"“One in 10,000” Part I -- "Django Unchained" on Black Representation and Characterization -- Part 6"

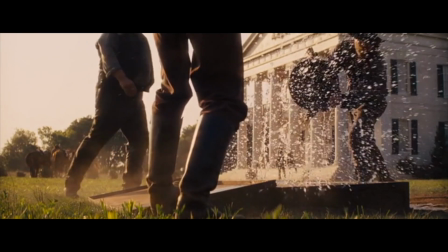(8:22)
The use of Broomhilda's and D'Artagnan's suffering is not the character's only narrative similarity.
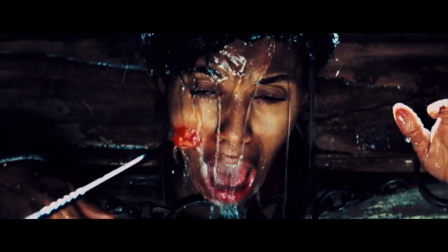(8:28)
For both characters, Django takes their revenge into his own hands.
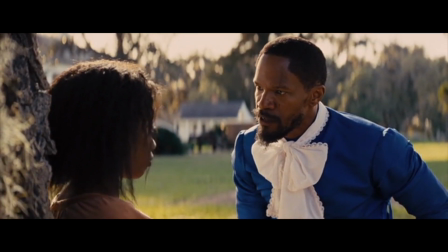(8:32)
Much earlier in the film and in the same sequence that features Bettina, Django and Schultz are on a different plantation searching for their bounties, the Brittle Brothers,
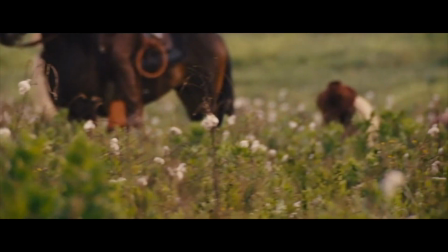(8:41)
three overseers who previously worked on the plantation at which Django and Broomhilda were enslaved.
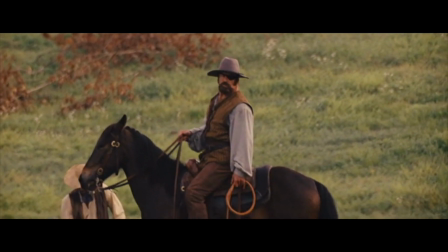(8:46)
Once Django lays eyes on the brothers,
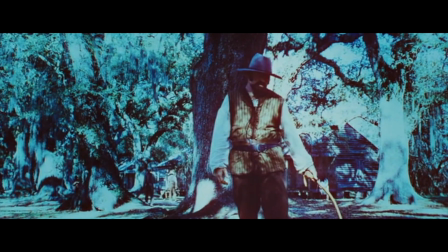(8:49)
the film cuts to a flashback sequence depicting the Brittles preparing Broomhilda to be whipped after she and Django were caught trying to run away.
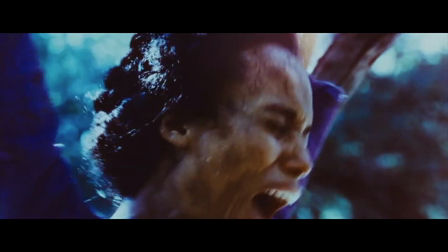(8:57)
Like other examples of violence against her in the film, the whipping scene is not used to progress Broomhilda's story or evolve her as a character.
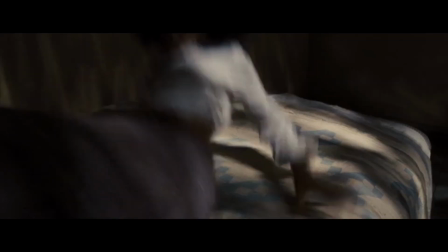(9:04)
She remains static before and after the whipping. Instead, it is used to emotionally traumatize Django.
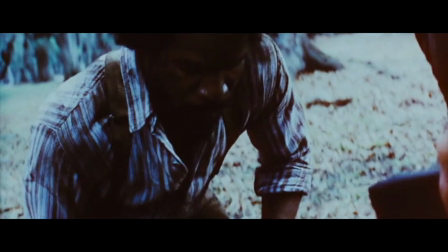(9:11)
While Broomhilda is whipped, Django begs on his knees to the brothers, crying out for them to stop.
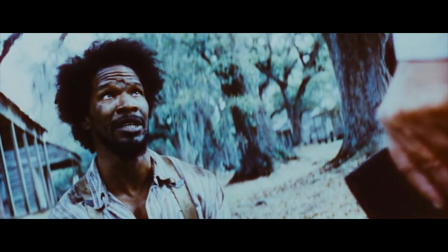(9:17)
John Brittle responds snidely, I like the way you beg, boy.
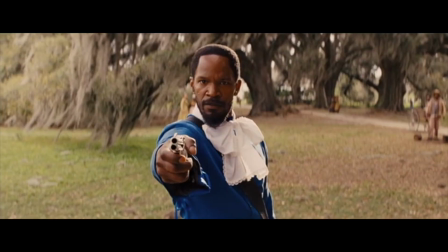(9:22)
After the flashback, Jango kills the brothers in a western showdown, and as John dies, Jango tells him, I like the way you die, boy.
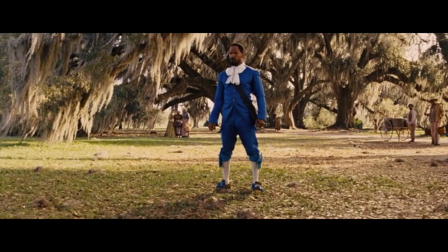(9:31)
It's a heroic victory for the film's protagonist, and an entertaining western one-liner to watch Fox deliver.
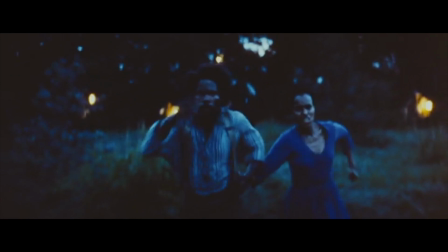(9:38)
However, it also makes the scene less about Brumhilda and the whipping, and more about Django delivering his vengeance.
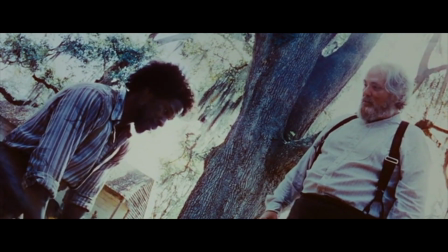(9:45)
It usurps the narrative weight of Broomhilda being whipped, ignores her closure and possibility for vengeance, and instead delivers the moment to Django.
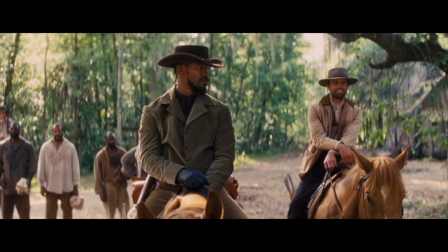(9:55)
In the case of D'Artagnan, a man who was murdered while Django watched and did nothing, Django delivers his own brand of vengeance upon those who directly killed the slave.
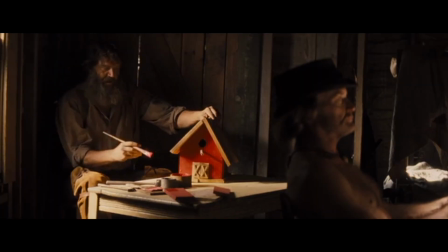(10:04)
After escaping the mining company and riding back into Candyland, Django bursts down the door where the hunting dog's trainers live,
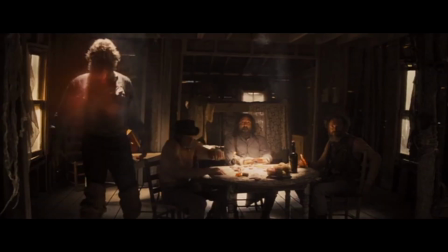(10:11)
shouts, and kills them all.
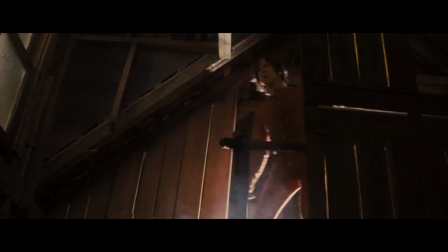(10:16)
It is another heroic moment for Django, and the shootout is once again entertaining.
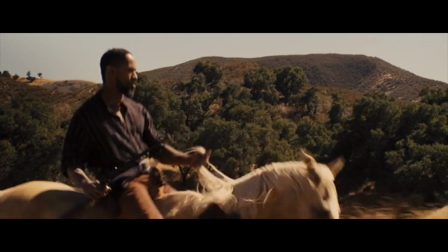(10:21)
However, similar to Brumhilda, it usurps D'Artagnan's agency and revenge, and instead gives the narrative importance of the moment to Django.
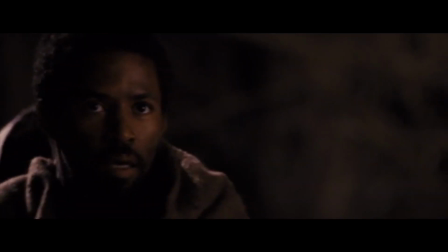(10:29)
In the same manner as previously mentioned examples of minor black characters, including the slaves in chains at the start of the film, or Bettina,
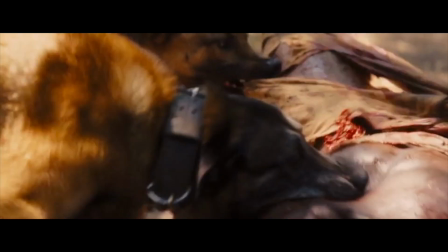(10:38)
Brumhilda's whipping scene in D'Artagnan's death would not signify any part of a larger message
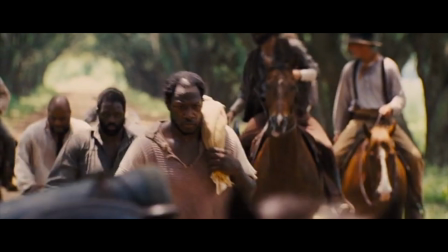(10:43)
in the film regarding Django's superiority to other African Americans if they were regarded
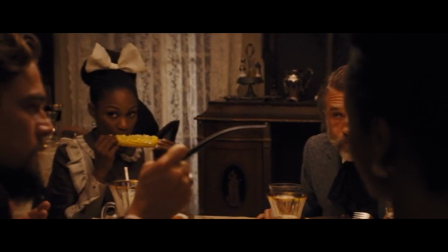(10:48)
as individual examples. However, because the film includes the notion of the 1 in 10,000 argument,
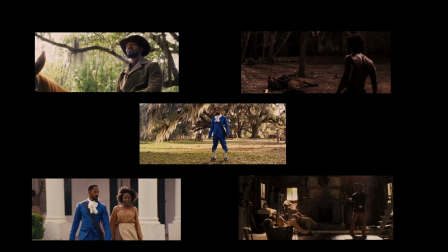(10:54)
and because it features so many scenes where Django is depicted as better than other slaves or shows him usurping their agency and revenge,
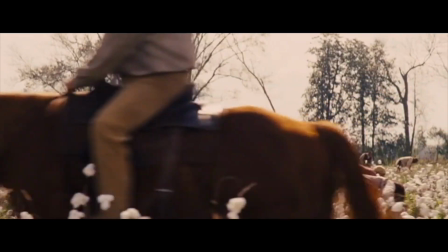(11:02)
Django Unchained, intentionally or not, formulates an argument that places Django above the worth of other black men and women.
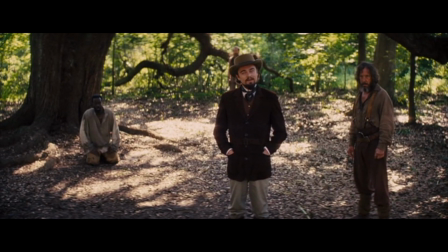(11:11) You're gonna have to excuse Mr. Stonecipher's slack-jawed gaze. He ain't never seen a nigga like you ever in his life.
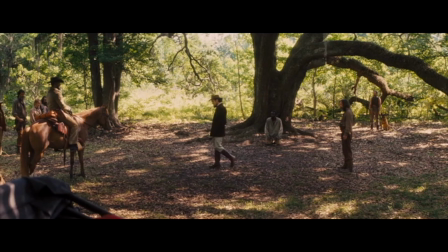(11:19) For that matter, no have I.